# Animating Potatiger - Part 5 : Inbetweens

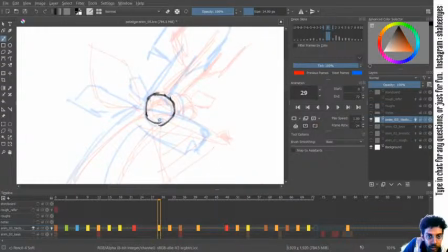[34:20]
So now the smile fades. The eyeball starts to look at him.
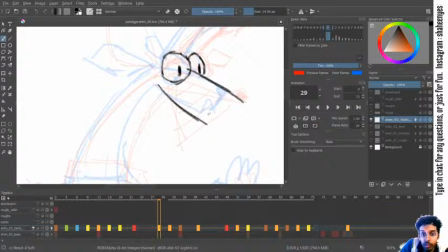But as for the deer, I'll try to keep the face close enough to the smiley face itself,
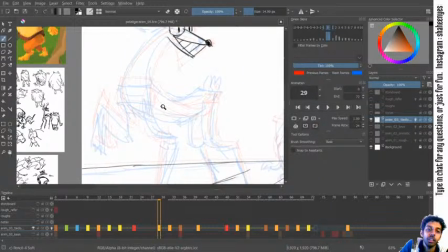[34:59]
because the deer realizes only at the very last moment, though the tiger knows it all along.
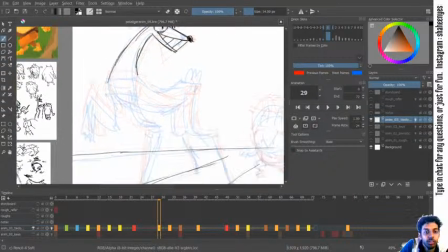[35:09]
So let's see. The body is curving.
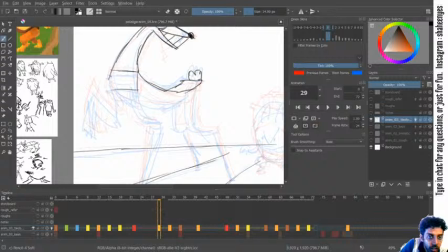This drawing I don't mind as much. This one has some volume to it.
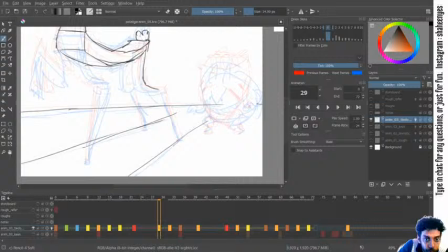[35:38]
I can at least hold on to something. That is good. Let's see the body.
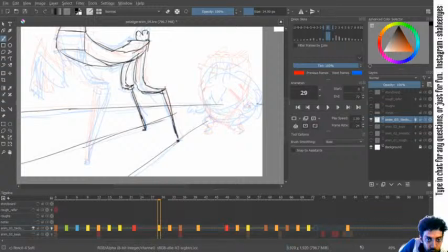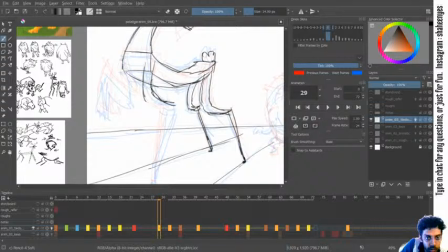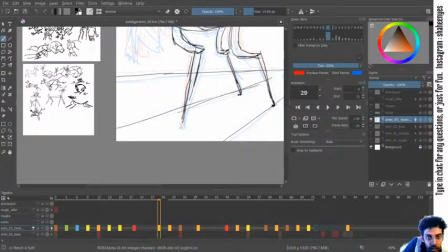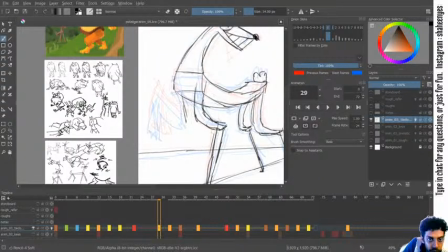[36:17]
The leg goes a bit inwards. I guess this also. So all of these in betweens, I'm trying to favor the previous keyframe itself rather than the keyframe in ahead, so that it's hung up more onto its happy state itself.
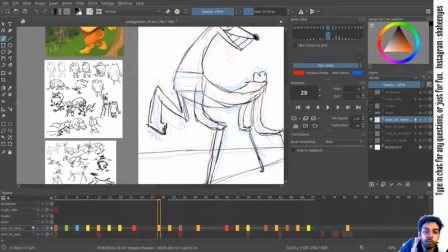[36:39]
The surprise state is a very sudden thing that even the
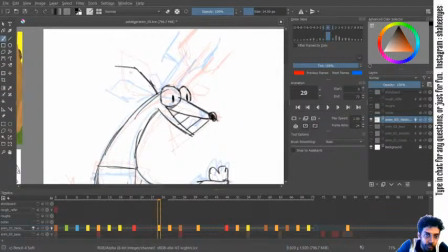[36:46]
deer doesn't notice, the audience also doesn't notice. I mean, audience notices, but it doesn't see it visually on the deer.
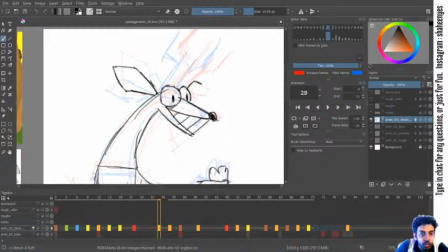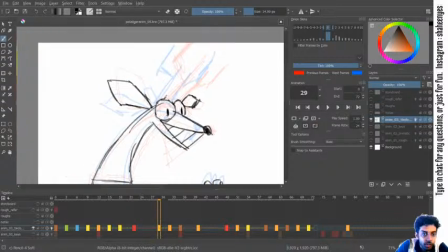Since this frame is going
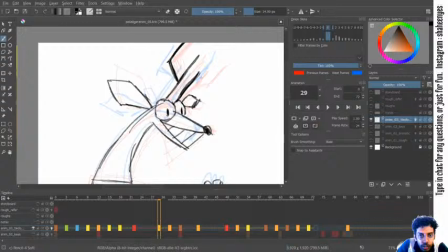[37:31]
slightly towards the surprised face, the frame before this I'll make it
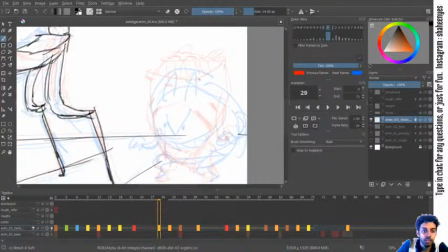[37:40]
more towards the happy face.
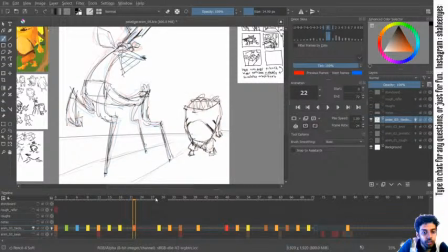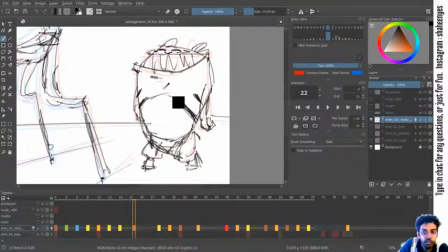[37:53]
So that it's like an anticipation that we're creating.
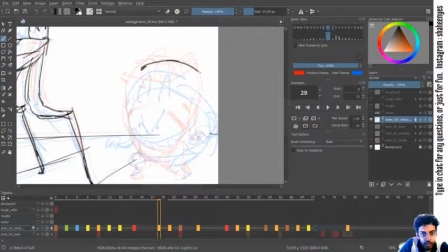[38:00]
So here his head can start going down.
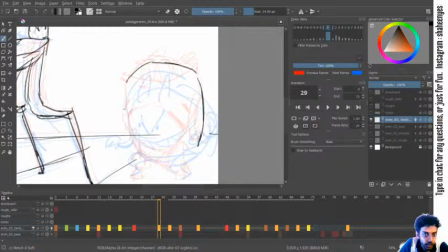But only slightly.